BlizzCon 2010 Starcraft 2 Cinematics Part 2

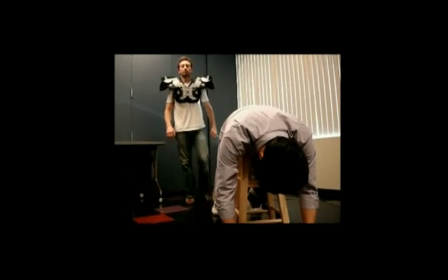(4:11)
At this point, we know exactly what our characters are doing, but we don't know exactly how they're going to do them, their actions.
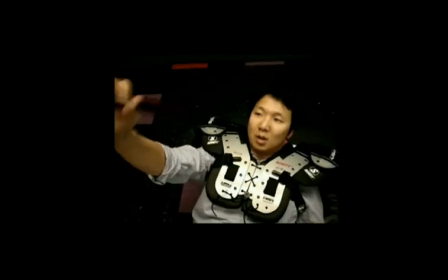(4:18)
So we do some more planning here. We get in front of the camera and we practice, we rehearse, we do many takes, and we try different performances.
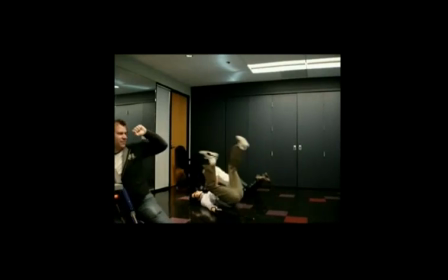(4:26)
It's our experimentation grounds. During these type of studies, we get to look at the body mechanics.
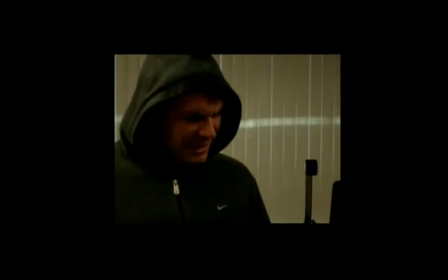(4:35)
We get to try out the different characteristics as well. We also will look deeper into the lore.
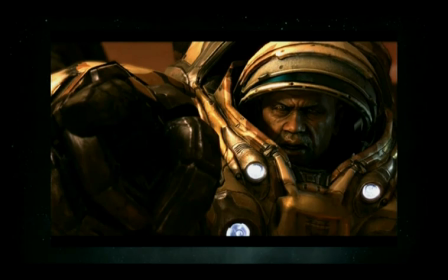(4:41)
For this specific character, General Warfield, we know a little bit about him. We know that he's the top general for Valerian Minx. He's very experienced, lots and lots of combat training and combat experience. He is quick-witted, he's physically strong. So what do we do with that information? We want to make that some of his core characteristics. We want to make performances out of that. So what we decided to do was, for this cinematic, we want to make him likable. We want to put him in battle. We want to show you how he proves his rank, you know, and get the character involved, get you in there. So we also wanted to describe his struggle. He's a top-ranking officer without ammo on the battlefield.
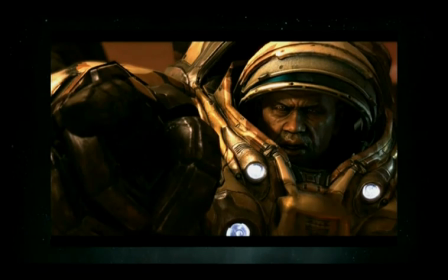(5:24)
The situation is dire. If he were to die, his mission might fail, and he has to lead the charge and lead his army and take down Kerrigan. So we definitely wanted to show the struggle, make him show just on the very, very edge of survival in this cinematic.
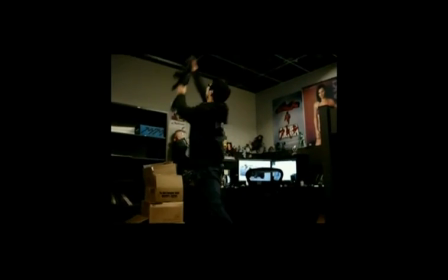(5:39)
On this particular clip, one of our actors/animators is,
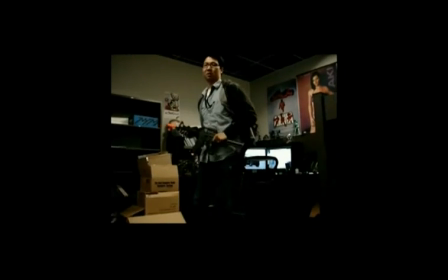(5:45)
bayoneting one of the Zerglings, but he doesn't have a Zergling to act against. So the challenge is to come up with something that is a starting point.
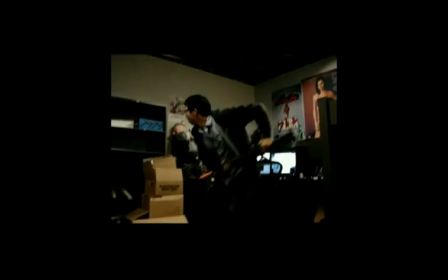(5:53)
We get some information about body mechanics and weight in this sort of film, but we have to do the rest in animation.
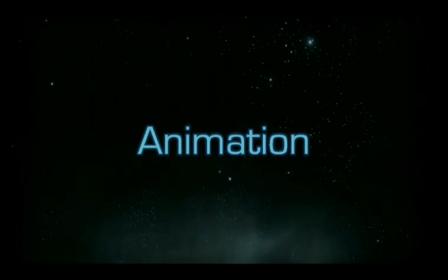(6:00)
So we get into animation, we take all of our planning,
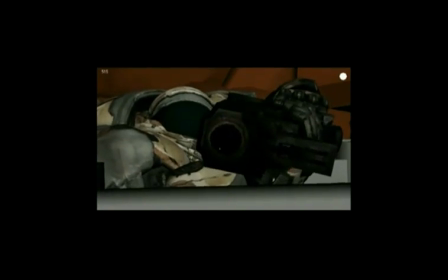(6:05)
our previs, our storyboards, and this live action reference that we did.
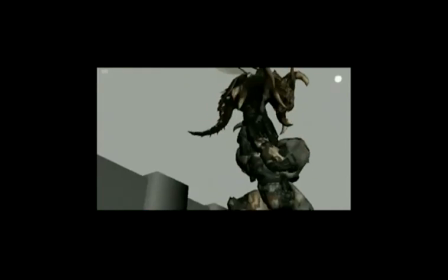(6:09)
We distill it down, we take the most important elements, and then we start animating the scene.
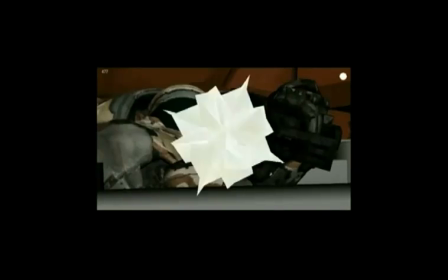(6:14)
Some things get cut out, some things get emphasized.
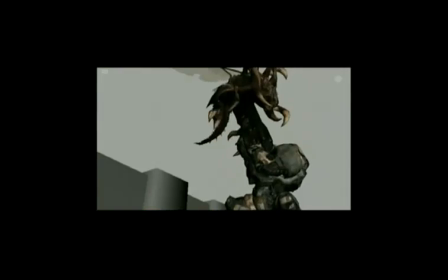(6:18)
For the first pass animation, our main goal is to take our core elements and our core values of weight,
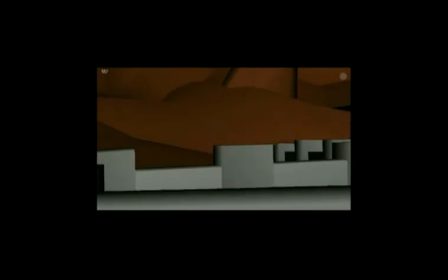(6:26)
anticipation, and strong posing. And hopefully by this time it's also cutting a little bit better as well in the edit. Next, after that, we go to our second pass of animation. Here, hopefully, we've refined the body mechanics,
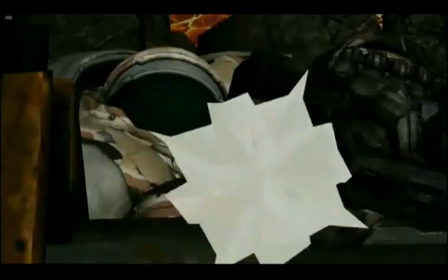(6:42)
and we also get a chance to put in some of the core characteristic values that we talked about earlier, like being quick-witted, the struggle, and things like that.
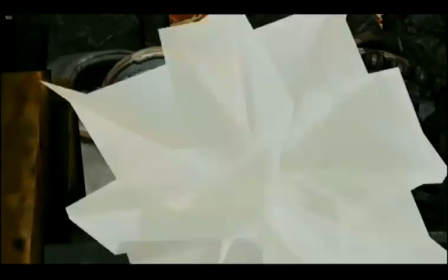(6:50)
To be specific, we wanted to show how he reacts and how strong he reacts, how quickly he reacts after running out of ammunition.
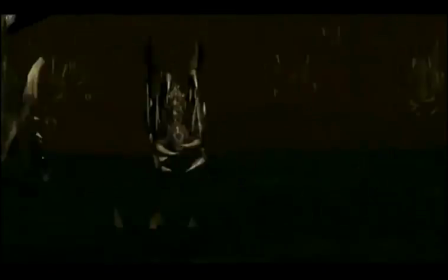(6:58)
He makes a decision, he goes for it, and he fights hand-to-hand combat against the Zerglings.
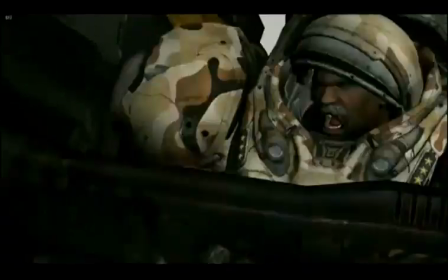(7:04)
Also, just to show the weight, he has to put his full body weight into the Zergling.
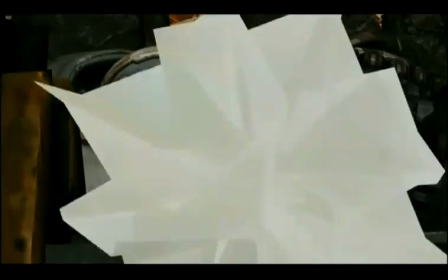(7:09)
And if you watch at the very end, he has a little stutter step.
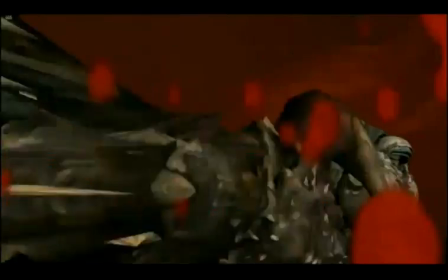(7:14)
He has to put so much weight into the throw and so much force, he has a little side step, a little stutter step there.
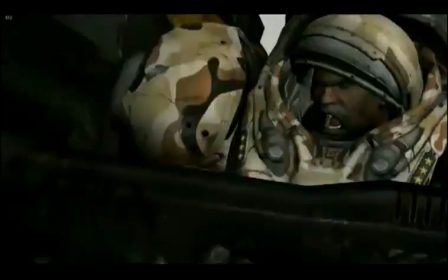(7:21)
By taking all these small ideas and compounding them together, we can overall make a better cinematic.
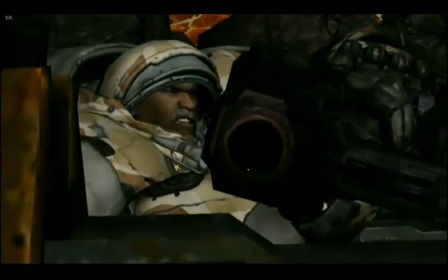(7:29)
I'm going to play this again with sound.
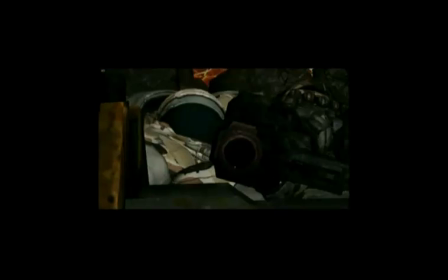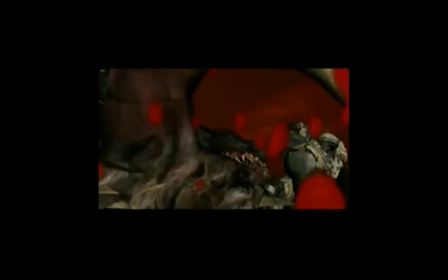All right, now I'm going to hand it back to Scott, talk a little bit about what happens when you finish the animation and you export it to the game. Thanks, James. So at this point, Shimon's team has finished the models, at least the model portion of them, even if they're not textured. James's team has put together some animations that are ready to be put into the game. So now we export it. The first pass of an export almost always goes really, really badly.
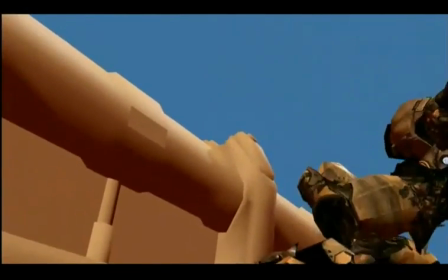(8:11)
That was one universal truth on Starcraft 2. So the first time we export it, it looks something like this, where there's no textures on the wall.